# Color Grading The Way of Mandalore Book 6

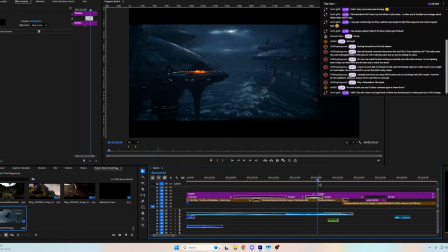(51:46)
Let's probably bleed it that way.
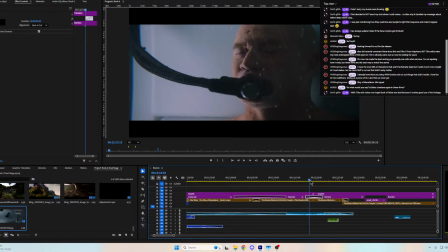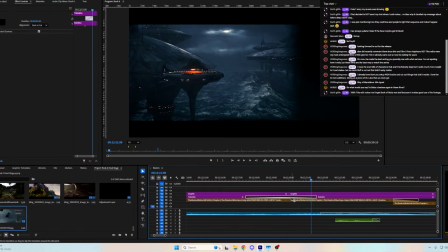(51:53)
No, it's taking too long.
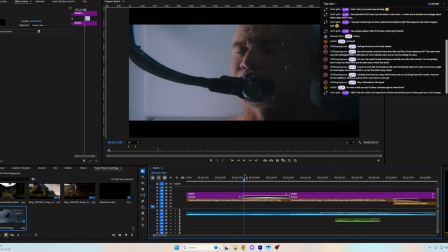(51:57)
It's hard to do these, like when you've got these like slow cross dissolves, it's hard to do your color grading in a way where it...
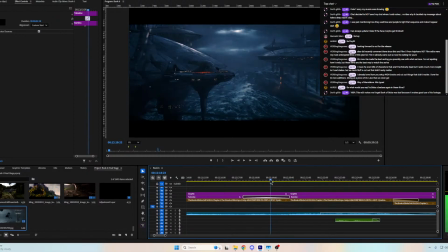(52:07)
Why does that seem like it... Oh, and the lightning's throwing me off too. That's tough. But yeah, already this feels more like that's the show.
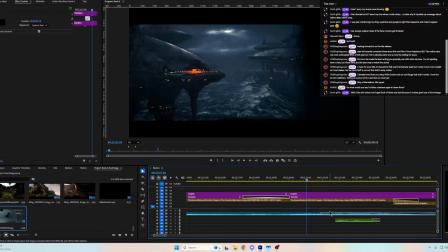(52:25)
That looks a lot more like the prequels, Camino. Yeah, I might even take away some more of the blues. If I do that, then everything else just gets too crazy.
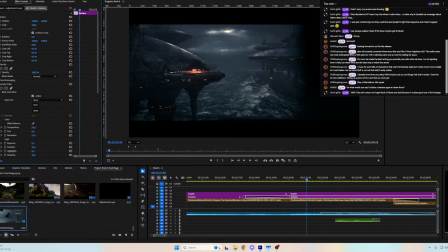(52:45)
Yeah, I think desaturating helps.
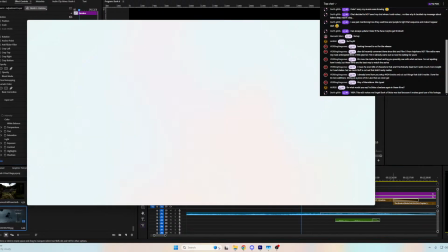(52:52)
That's looking pretty good now. Look at that.
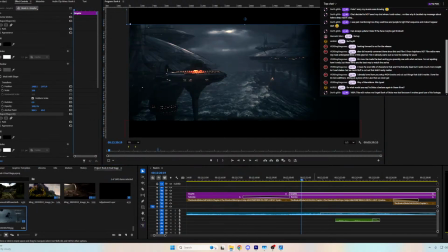(52:58)
Where you go?
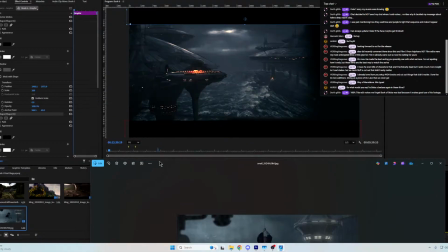(53:02)
See? Getting a lot closer. That looks much closer.
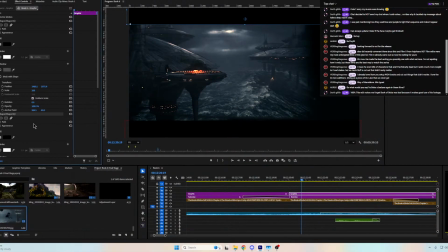(53:11)
And it's probably a little darker at night. Maybe I'll... What the heck did I do? What's this? Oh, I clicked that. 100% this makes me forget Book of Boba Fett was bad because it makes good use of his footage.
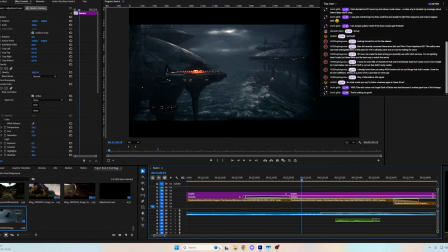(53:31)
Thank you. Thank you, thank you. I can't wait for you guys to see just how when it all ties together, the journey of Boba's character.
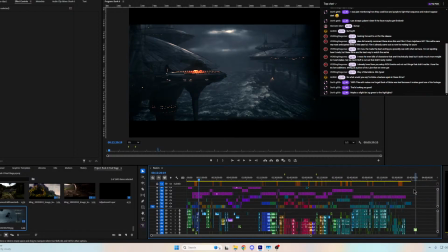(53:45)
I really want to watch this thing start to finish so I can make sure everything's landing in the right order. But yes, Boba's characterization, genuinely, to me, is more important than Din's characterization.
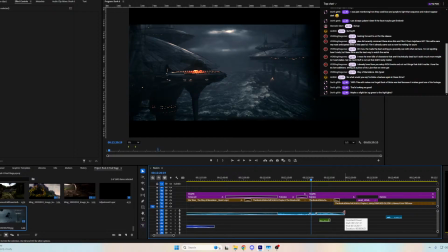(54:04)
Like, I have to get Boba right. Not that I didn't focus on Din a lot and giving him a more sensible plot. I think I definitely accomplished that too, but Boba's everything, man.
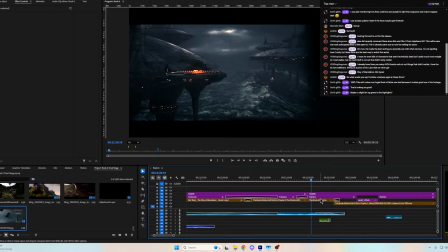(54:20)
Maybe a slight tint of green into this Camino one.
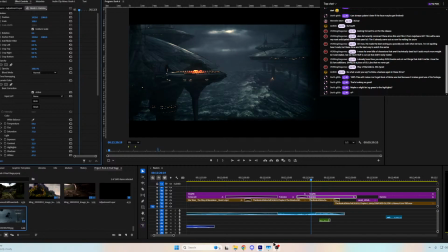(54:34)
Yeah. Yeah, very slight, I think. See if I can pull the exposure out like 0.1 maybe. Yeah, there we go. 0.2.
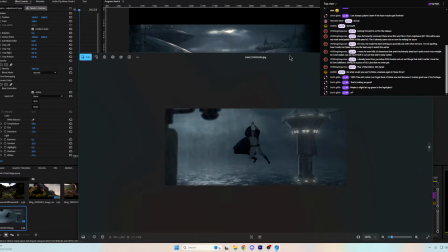(54:49)
Oops, I closed my... Yeah. I think I got it.
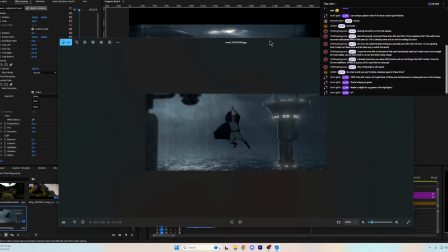(54:59)
I think I'm happy with that.
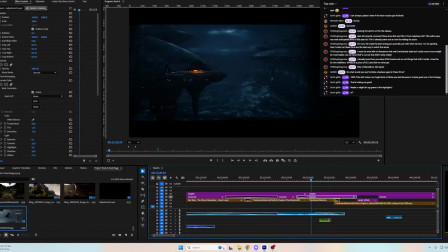(55:04)
That feels nice. Like, look at the difference. Again, okay, this is more of a nighttime, I guess. But, that, I see this and instantly prequels. Just the color of the clouds, prequels in my mind.
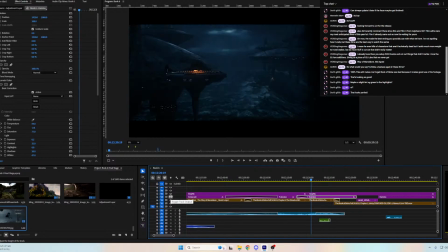(55:23)
Boom. Whereas this, it's like I see it and I'm like, oh, Camino, but it doesn't give me that like familiarity.
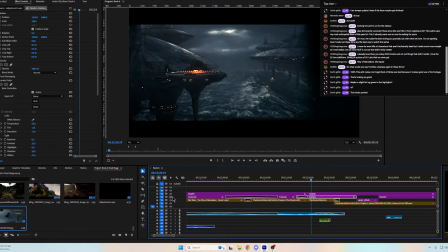(55:32)
The colors are so important.
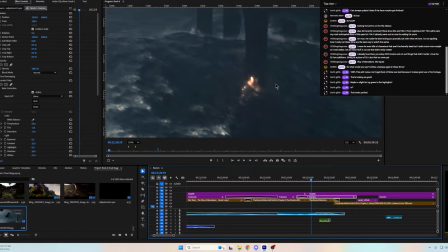(55:38)
And then look, like that water, at least you can see like this wave on it now. Like earlier that wave completely blended in. And we were like ultra zooming in there.